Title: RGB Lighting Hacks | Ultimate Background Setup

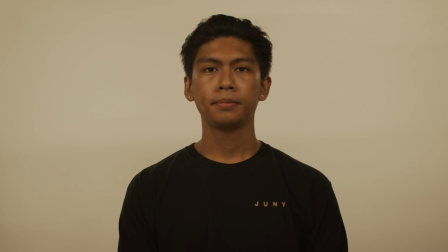Hey, Matt from the A-Team here, and I'm going to show you how to go from this, to this, to this. Today on Format Film School, we're changing the color of our background using lighting. Let's go.
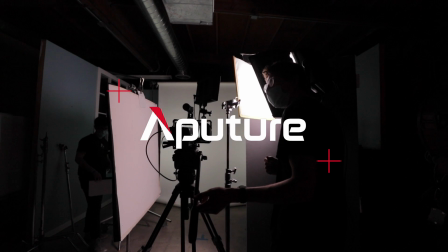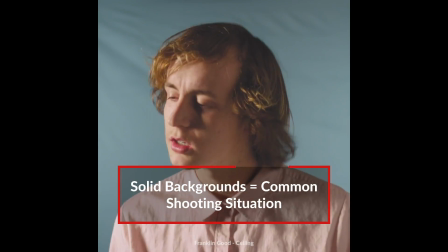In both video and photo, shooting against a plain background is a common situation you'll find yourself in.
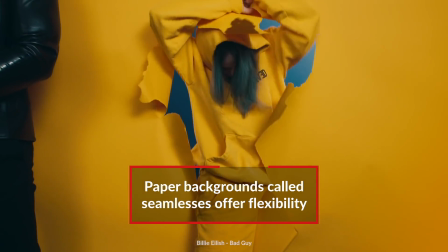For small studios, backdrops called seamlesses are a popular way that allow you to change colors quickly and easily.
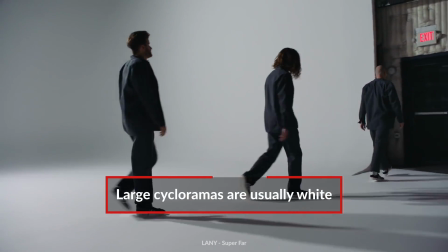But for large cycs, they're usually white, and it can be pretty time-consuming and expensive to change the color of an entire wall. One technique that filmmakers have used since the introduction of RGB lighting tools is shooting
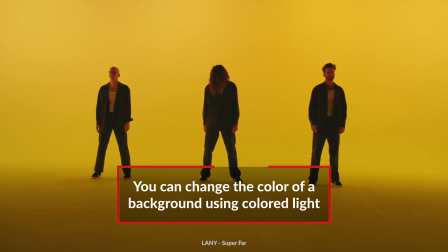colored light against a white background in order to change the color on camera. This technique is used all the time in music videos and commercials, and it can be really hard to tell the difference between the two.
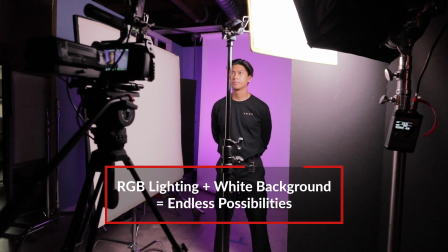In today's video, we're breaking down how to use RGB lights and a white background to create any color you might want, like the one behind me. Let's check it out. So here we are on set, let's jump into it.
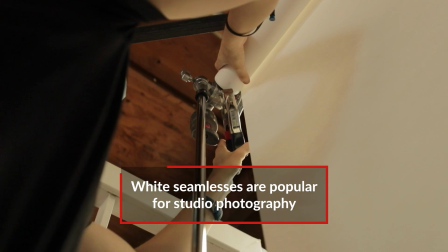The first thing we have set up is our white seamless, which is very popular within the photography world, and a white seamless helps maintain the color coming from our lights.
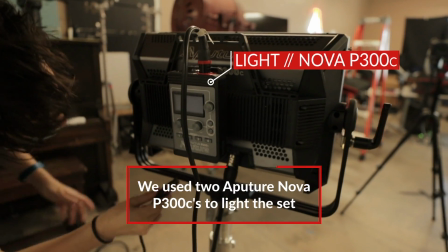For our light fixtures, we're using two Nova P300Cs set to a red color,
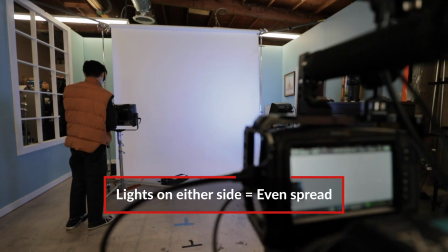and we have two of them placed on the opposite ends of our backdrop to help spread the light evenly across behind our talent.
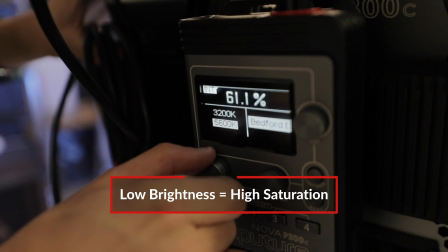One thing to note is we dimmed our light down to about 2 to 4%. Otherwise, if your light is too bright, you start to desaturate the color in your final image.
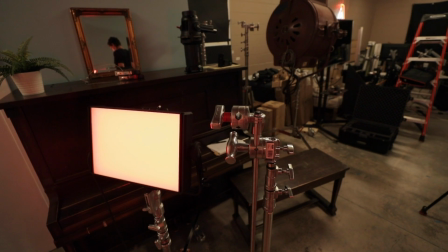Now in our image, we noticed that some of the light coming from our Nova panels were spilling onto our subject.
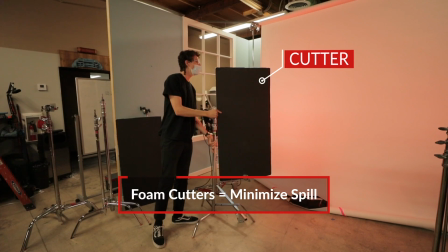So for that, we're using two black foam cards to cut any light from hitting our subject. So once we have our backdrop lit up, it's time to start lighting our subject.
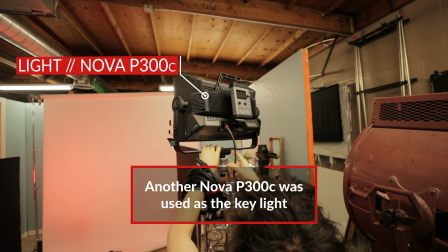For the key light, we have another Nova panel set to 5600 Kelvin, which is automatically a pretty soft light.
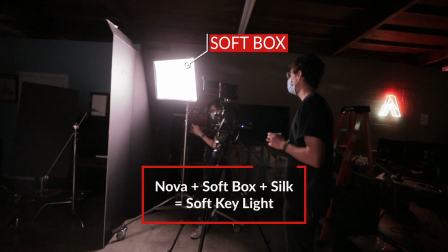But to make it even softer to avoid any hot spots, we're using the Aputure softbox along with an 18 by 24 layer of silk. One thing we noticed was our key light was kind of spilling onto our backdrop, desaturating the color behind our talent.
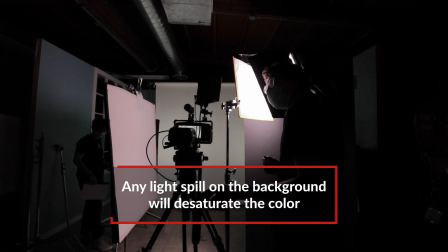So then we just introduced another cider, and this ensured that all the light coming from our key was just hitting our talent.
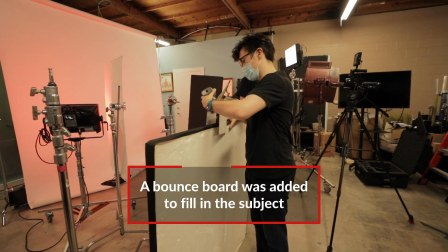The last thing we have set up is our bounce to fill in some of the shadows on the opposite side of the face, but we did position it in a way that's only hitting our subject and not the backdrop. The nice thing about a bounce board is you're not having to control the spill coming from another light source.
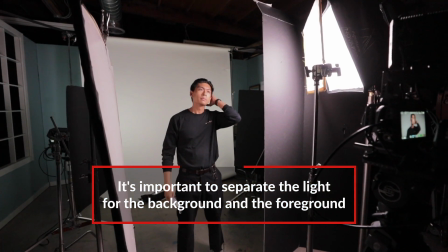This is also very similar to a green screen setup, considering that you have to light the background first and then the subject and keep the two setups completely separate. So let's check out this lighting setup put together.
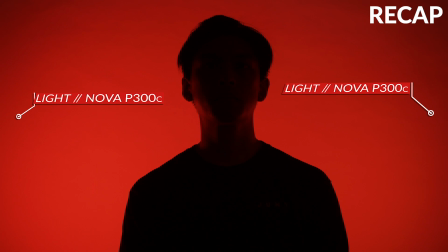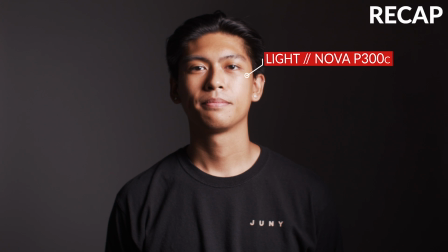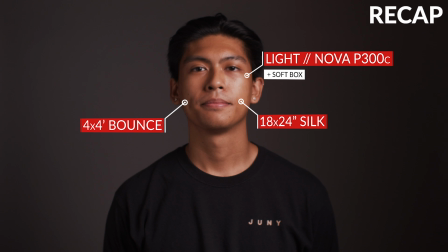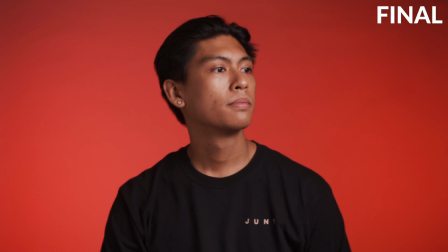We kept the same lighting setup and changed the light from red to blue to yellow. Then we compared those shots with the same shots with solid colored backdrops, just to show how close you can get just by using colored lights. Let's check those out.
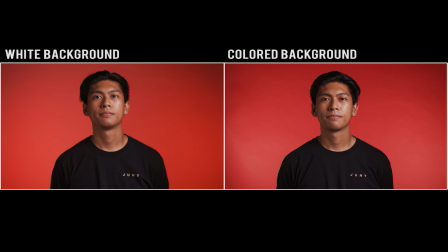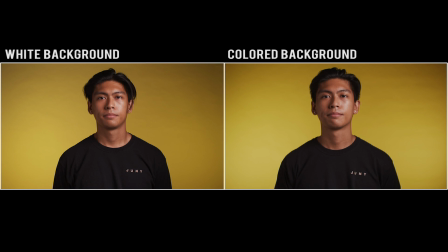Alrighty, let's recap. When changing the color of your background using just lights, there are three things to keep in mind.
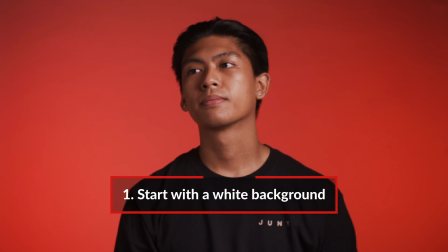First, make sure you start with a white background. That will make sure that the color you get in camera is as accurate to the color coming from your lights.
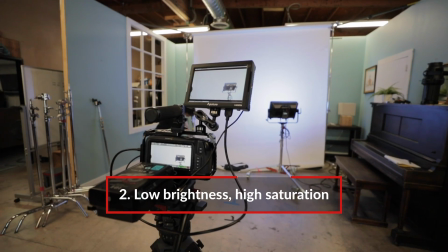Second, dim down your RGB lights. With digital cameras, bright colors can read as white light.
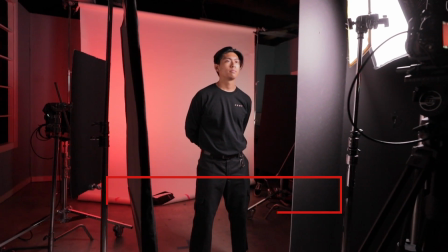Reducing the brightness will ensure that the color stays accurate. And third, isolate the background and the foreground lighting.
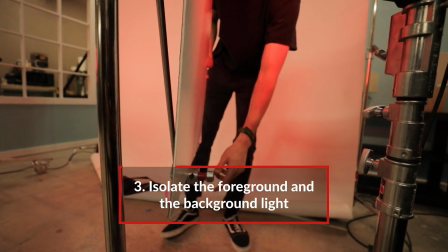Using cutters will keep the background and the foreground lighting from spilling onto each other and ruining the shot.
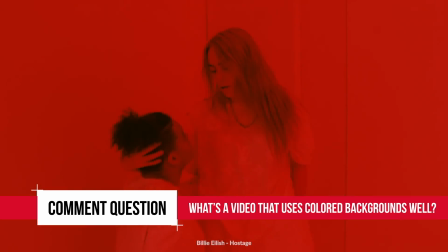Comment question of the week: what's a video with a great use of a colored background? Let us know in the comments below for a chance to win an Aputure M9.
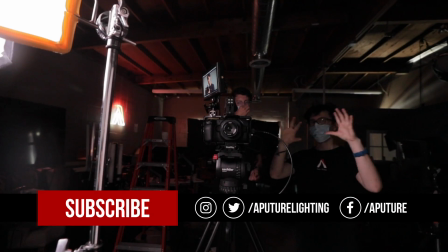While you're there, make sure you hit that like button and subscribe for more tutorials. I've been Matt with the A-Team.
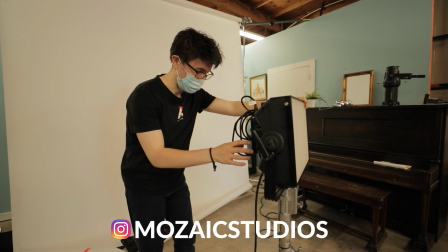Thanks for watching Format Film School, and happy shooting.